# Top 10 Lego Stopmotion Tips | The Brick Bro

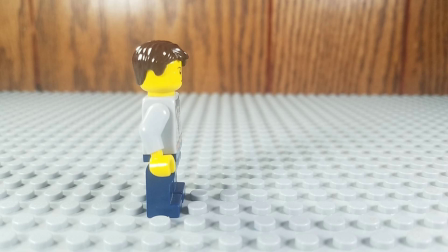And then you'll just repeat that process. You'll get better and better. It might look choppy at start, but you will get better.
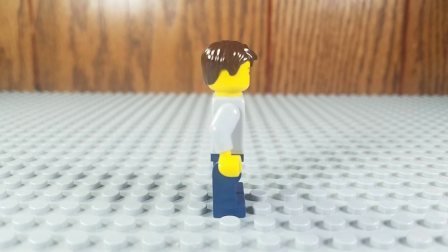Don't worry about it. Alright, so now we're going to be talking about lighting your set.
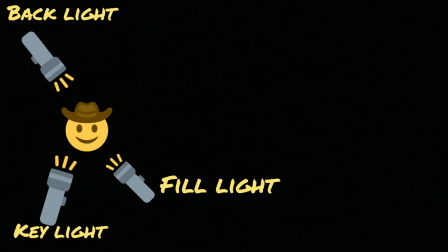So you can see here we have a key light, fill light, and backlight. So right here, this is what your key light is going to be. It's your main focus of light.
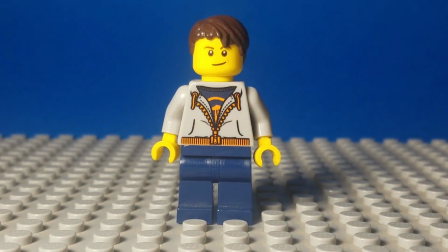It's going to light up your entire shot, mainly your subject. Okay? Now we're going to switch to our backlight.
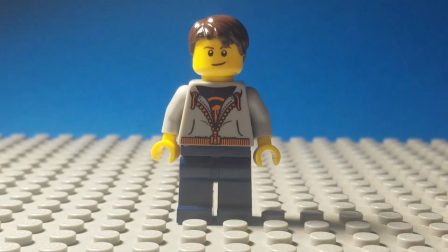So this, I have mine at a bit of an angle. I'd like to have it more back, but I just can't do that.
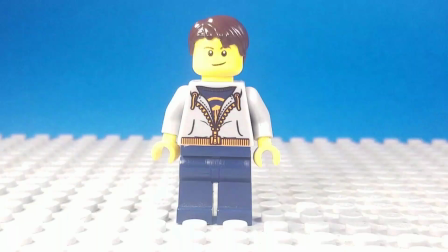It gets the job done though. Okay, let me switch these around here to get this all set up.
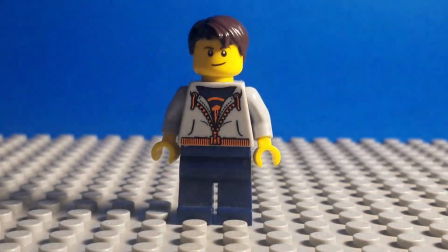Okay, this right here, this is your fill light.
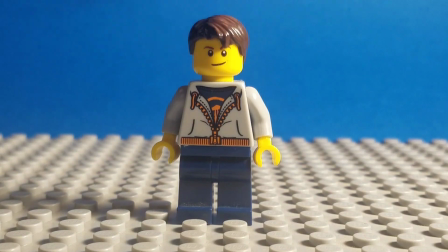So this is going to be a bit dimmer than your key light, but it's there to fill in those extra shadows, and I use it to fill up my background a bit too.
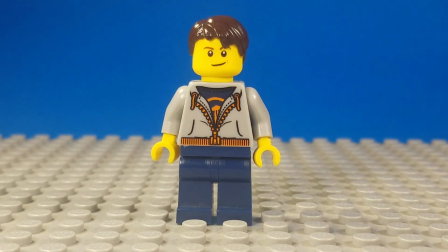So now if we turn all of those on at the same time, we get a very nice filled out shot. you'll be looking like a pro in no time. Just follow those key light, fill light, and backlight. It'll look very nice. So now we're going to talk about the principle of ease in and ease out.
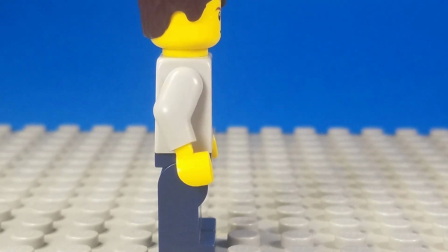So I'll play this for a couple times. The guy swings his arm. Every motion has this principle. So he starts out small, moves a bit bigger, and then slows down again.
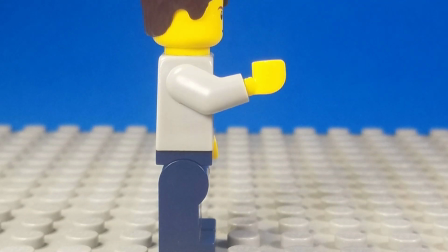And then when it comes down, starts slow, get bigger, bit bigger, then he'll try to slow it down a bit,
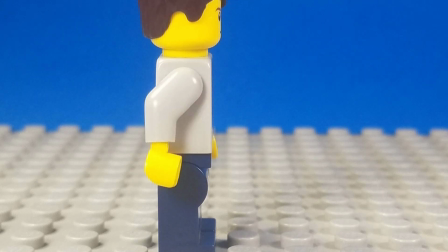it swings past him, and then it'll kind of gradually come back to a nice slow position.
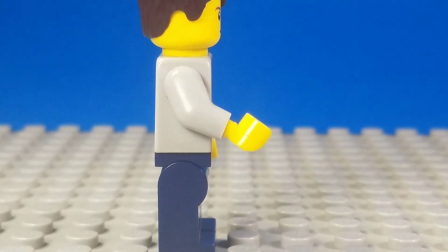Okay, so now I'll play it again a little bit faster for you, just still kind of slow so you can see, and then there you go. When making a brick film, you want to keep everything moving.
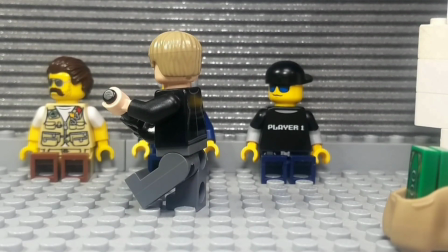So you can see in this little clip here, the guy spins around, and you can see the other guy's heads there are moving with it.
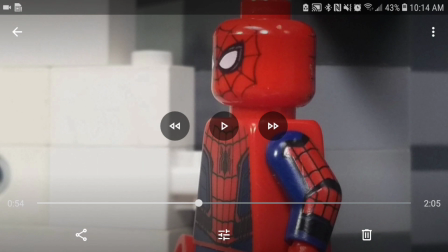So, like when the guy gets kicked out here, you can see they're looking with it. So just having those details makes it look much better.
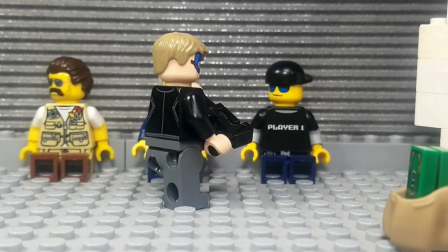In brick films, you want to have camera movement. Without it, your shots seem boring sometimes.
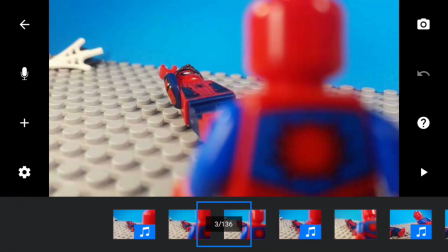As a beginner, it's okay not to have it, but you can see right here for this 5 frames, I just kept the camera lined up perfectly with the guy running up behind him.
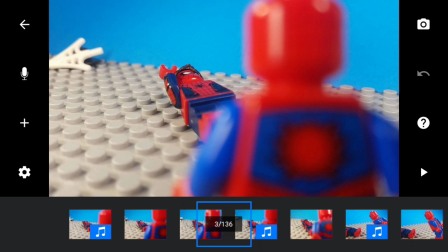And you don't really see this that much in the video, but it's a nice little detail. Right here, he jumps.
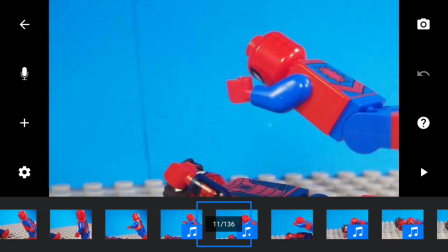I just kept the guy in the same general part of the frame. It wasn't perfect, but he stayed right there.
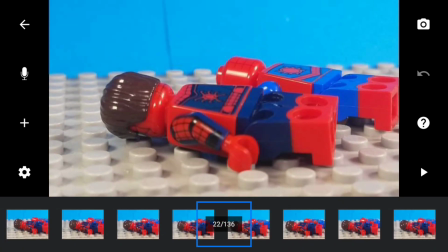Shaky cam, a lot of people think shaky cam is hard. When I first saw it, I was scared of it, but it's actually very easy.
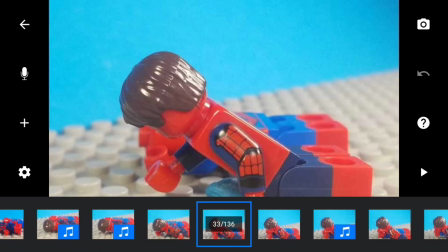You just put your camera in random little circles, and with that camera stand I gave you, makes it much easier. Okay, so now he gets up, cuts to the back with him punching him.
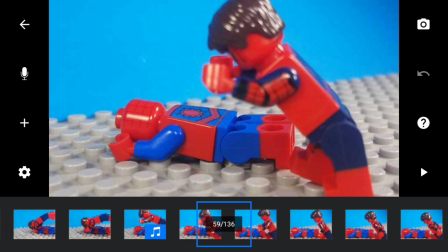Shaky cam still. Camera follows him up again, kind of like I did when the other guy was jumping down.
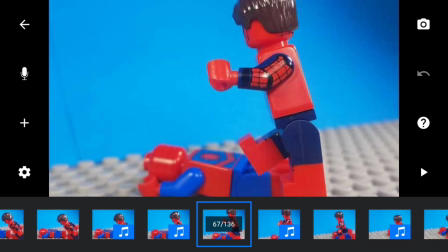Follows him up, jumping, and he smashes him. Now we're going to go over some camera settings. So these are what you're going to set your stop motion app for.
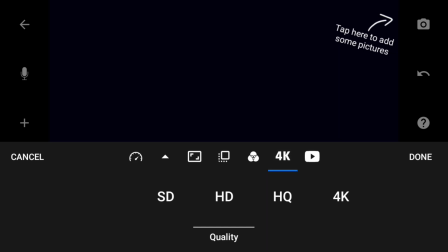So go down, press that gear option, and you're going to set your FPS here. Let me jump around.
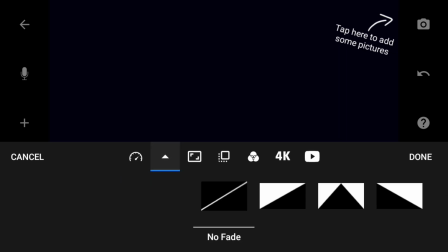I shoot at 15 FPS like I said earlier in the video. Okay, this next one here, this is just fade in, fade out.
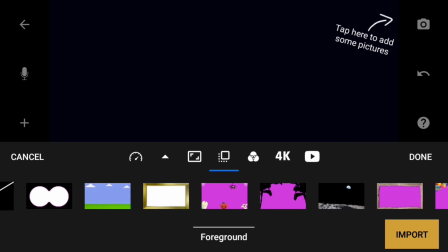I barely ever use it. I used it in older videos. Here is for like these overlay things.
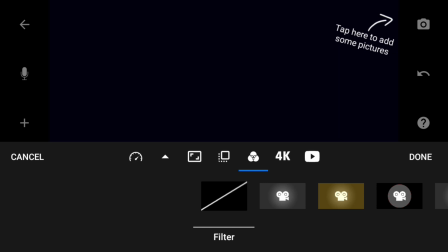Those are trash, never use them. These are for shading. I'm not sure if they're good or not. I don't use them. I do everything in InShot. And then if you press this 4K here, they have SD, high quality, 4K, HD, whatever, all that stuff. I do HD. I would use high quality or 4K, but those for some reason don't work.
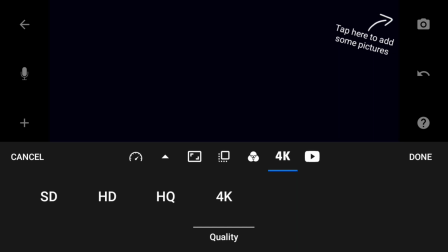Like the onion skinning, I mean the camera works, but the onion skins, like where it shows your last photo, it wrecks it, like it shrinks it or something.
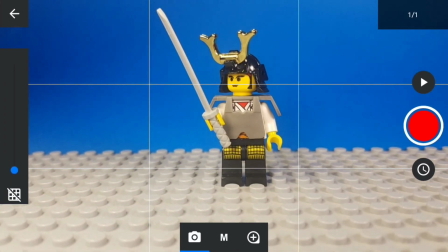I don't know why. So press this camera button, okay, and then you're gonna focus on your guy, okay.
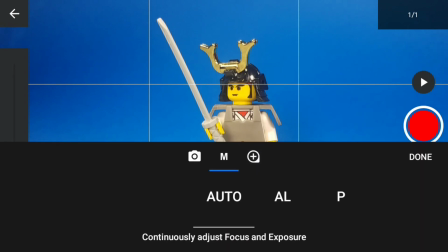Now press this M, go over to, yeah, there you go, and then press the P button. That'll bring you to full manual. You can do everything, exposure, white balance.
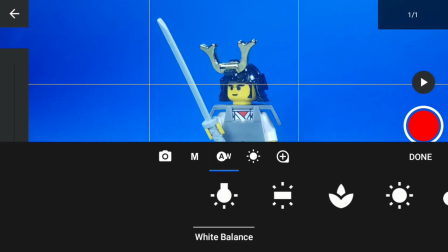You can go over to the white balance option right here, and they have everything. I usually don't use these.
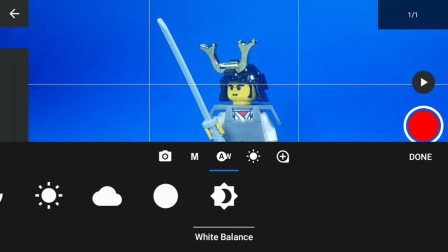I just leave it at what it's at, and then, like I said, I do all the shading and stuff in InShot. Okay, now here's zoom.
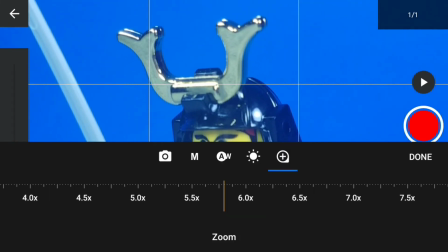You can zoom in on your characters. If you have an okay camera, you can get some nice close-ups. My camera isn't the best, but it's okay.
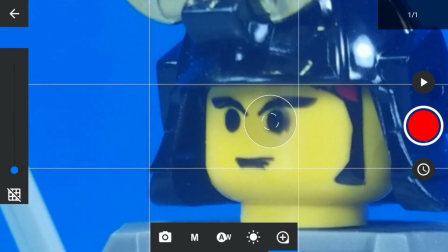S7, you know, it works.